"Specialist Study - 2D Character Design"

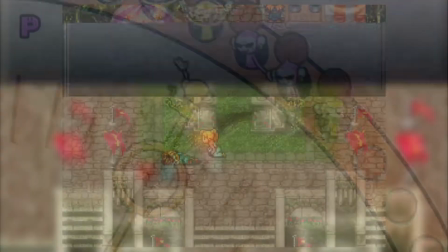What makes an animated show or game memorable? Is it the music? The story? Well, these all play a large part in that goes without saying.
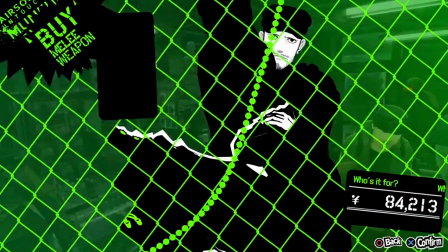But in this case today, I'm referring to the art direction, in particular, the designs of the characters.
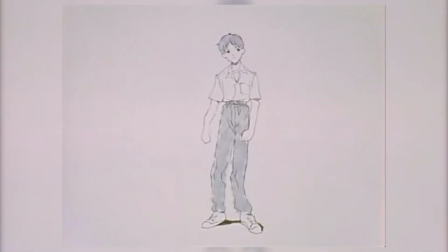Depending on the series, a character's design can go from telling us next to nothing about their personality, or ideally laying out what makes that character in plain sight.
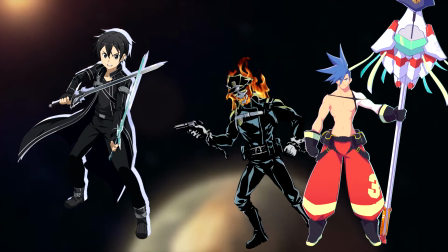If I was to show you these designs in comparison to these, it's likely you'll notice much more distinct shapes in the second group than the first.
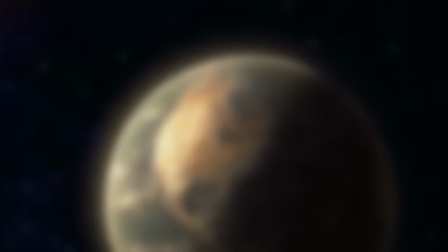But why is that? Let's first look how we got here in the first place.
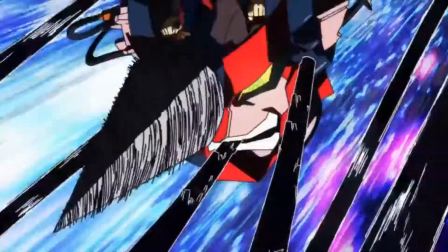Animation's made a lot of adjustments and improvements as it's become more popular.
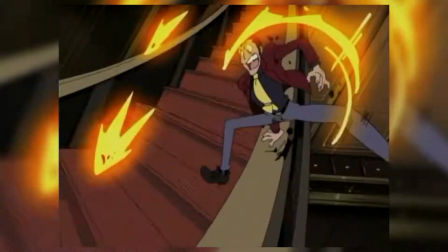So let's look back on what made so many old character designs so refined and memorable to this day.
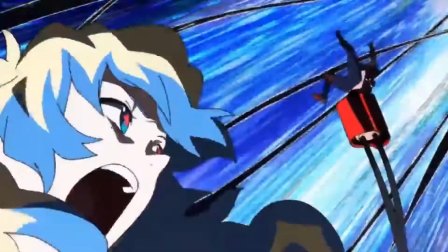Of course we can't go back right to the beginning of animation, but I see no better starting point than 1928's Steamboat Willie, and its protagonist Mickey Mouse.
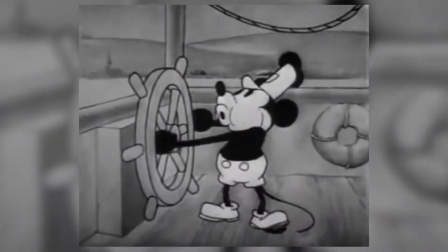Mickey pops due to his harsh black and white colours in comparison to the more detailed grey backgrounds,
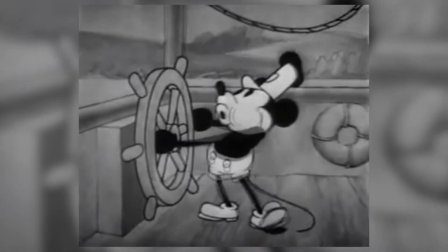and although at this time he's missing the gloves, his distinctive head shape only helps to be able to quickly identify the character and,
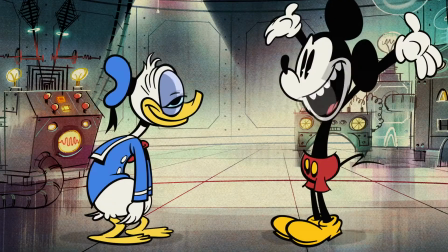more importantly, his silhouette, which I'll touch on again later. As Disney grew, these types of characters did too, with more exaggerated animal features and large gloves.
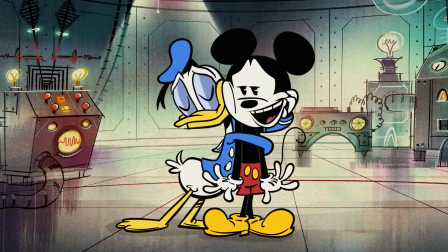In fact, it's been this way for many years, but as time goes on,
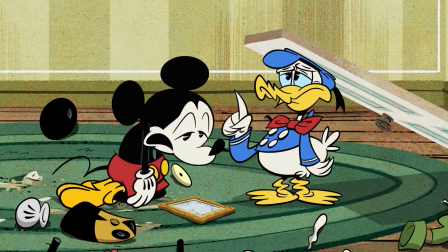people took what made these characters so popular and apply it to their own work, with the main takeaway being that shapes help develop character.
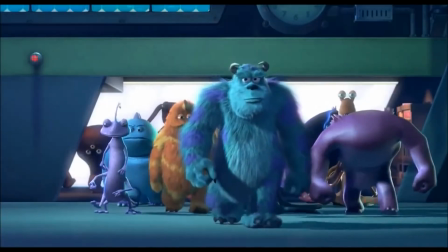This is something that's made extremely clear in anything by Pixar as an example,
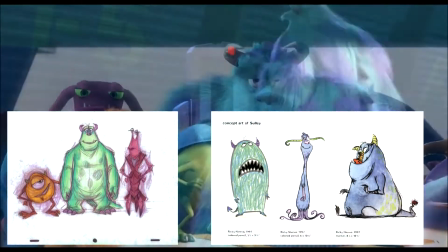such as by simply taking a look at the main characters of Monsters Inc., they're incredibly distinctive and easy to tell apart,
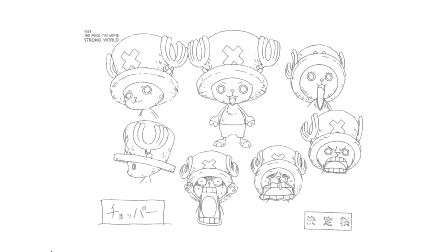a small circle and a large square. Shapes such as circles give the impression of kindness and innocence,
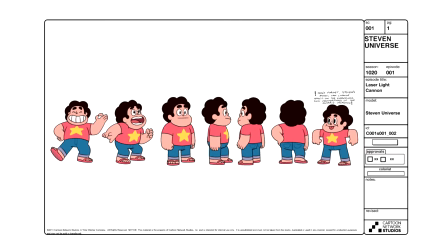lending themselves perfectly to cuter styled characters or positive characters like Steven in Cartoon Network's Steven Universe. Other characters have come around from their limitations in their medium. An obvious example of this is Mario.
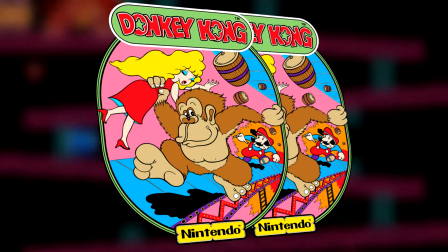Though he's been around since before 1985, Mario's introduction in Super Mario Bros.
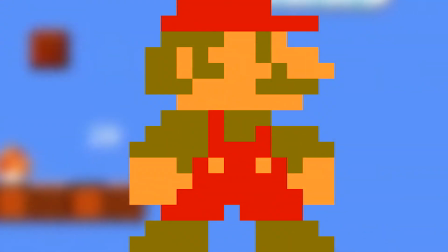Brought us a design that was more focused on proving we were actually playing as a human more than anything else,
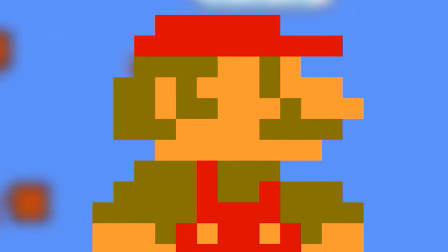with his hat and moustache acting as an attempt to sculpt a face on the NES's low resolution.
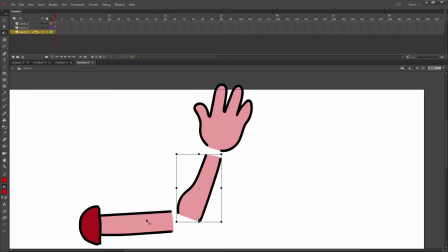Technology has had a great part in pushing animation forward,
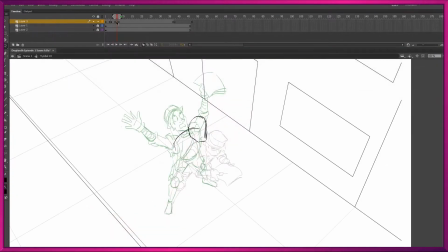and decreased development time thanks to animation being largely digital over cells has led to faster development of more complex character designs.
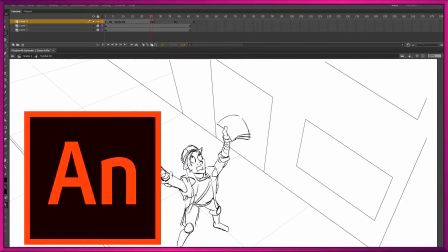Programs such as Adobe Flash, now known as Animate, introduced vector graphics, which don't become pixelated.
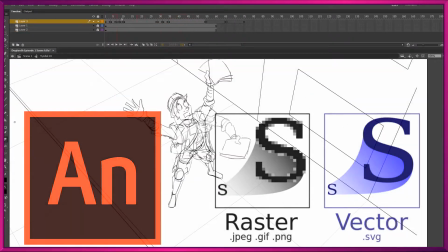This means cartoons made from even early versions of Flash can still be upscaled into 4K and still look impressive.
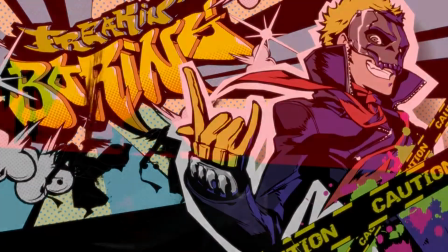I'm a big fan of character designs that utilize a strong silhouette and at least one visual identifier of that character's personality,
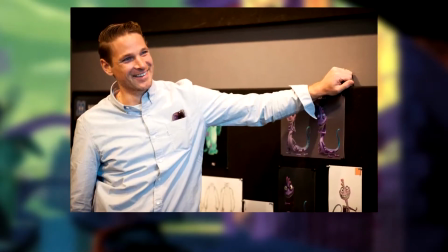so character designers such as Jason Deemer always stand out to me. Deemer is known for his production art and character design in various Pixar films such as Monsters Inc. and WALL-E.
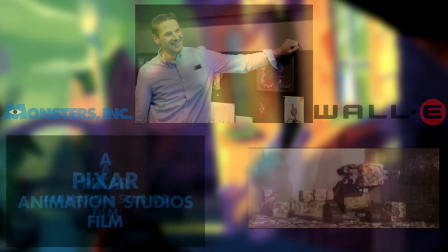It only takes a quick look at Pixar and Deemer's designs to realize that they follow the shapes help develop character rule I mentioned earlier.
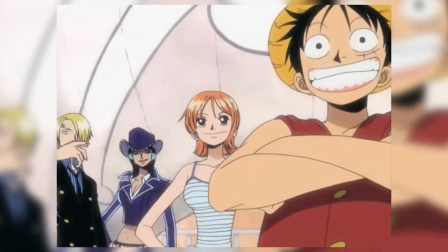Eiichiro Oda also follows the rule of having a strong silhouette, though this is through clothing more than head shape,
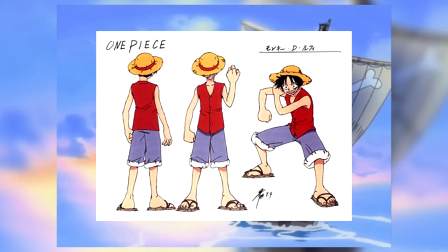and for the sake of making his main character Luffy both easy to draw and logical within the world of One Piece.
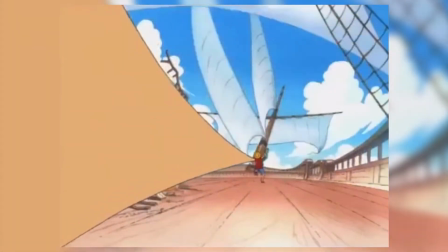In the series, Luffy's body is made of rubber and can stretch into various forms.
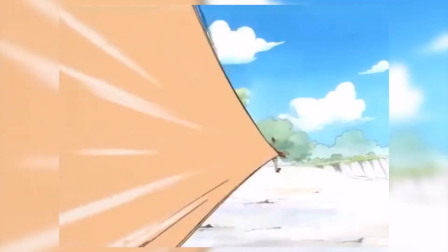Because of this, the story does not lend itself well to him having a complicated character design, so Luffy only wears a sleeveless shirt and a pair of shorts.
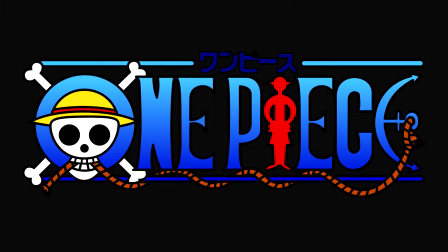But it's this stretched form paired with his iconic hat that give a simple yet memorable look to One Piece, and has truly become iconic, even having a statue in Oda's hometown.
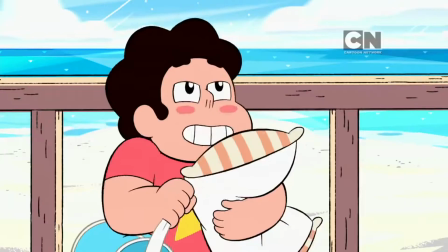Rebecca Sugar both created and worked on designing the characters for Steven Universe. A bit like a mix between the other two designs I've mentioned,
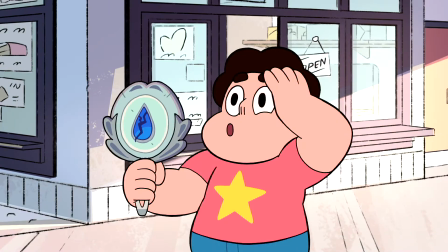Steven has a simple yet iconic design that uses both shapes and clothing to tell us about the character and make him stand out in his world.
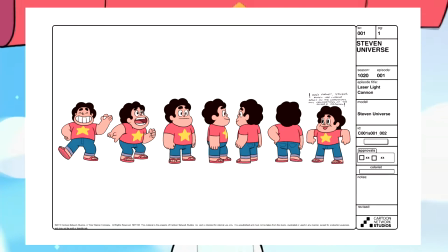Steven is made of entirely smooth curves, which indirectly gives the viewer a friendlier vibe compared to something much more angular.
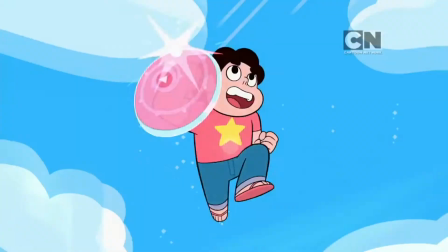His simple design keeps this easy to draw and his pink shirt stands out against the blues and yellows of Beach City.
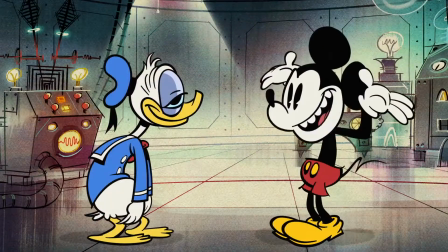Now I'd like to attempt one of the techniques I've mentioned on occasion throughout this video.
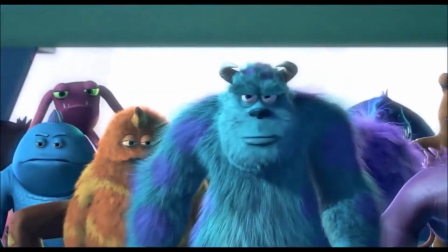That being the idea of shapes helping give a character a defining silhouette and making them stand out in a silhouette view.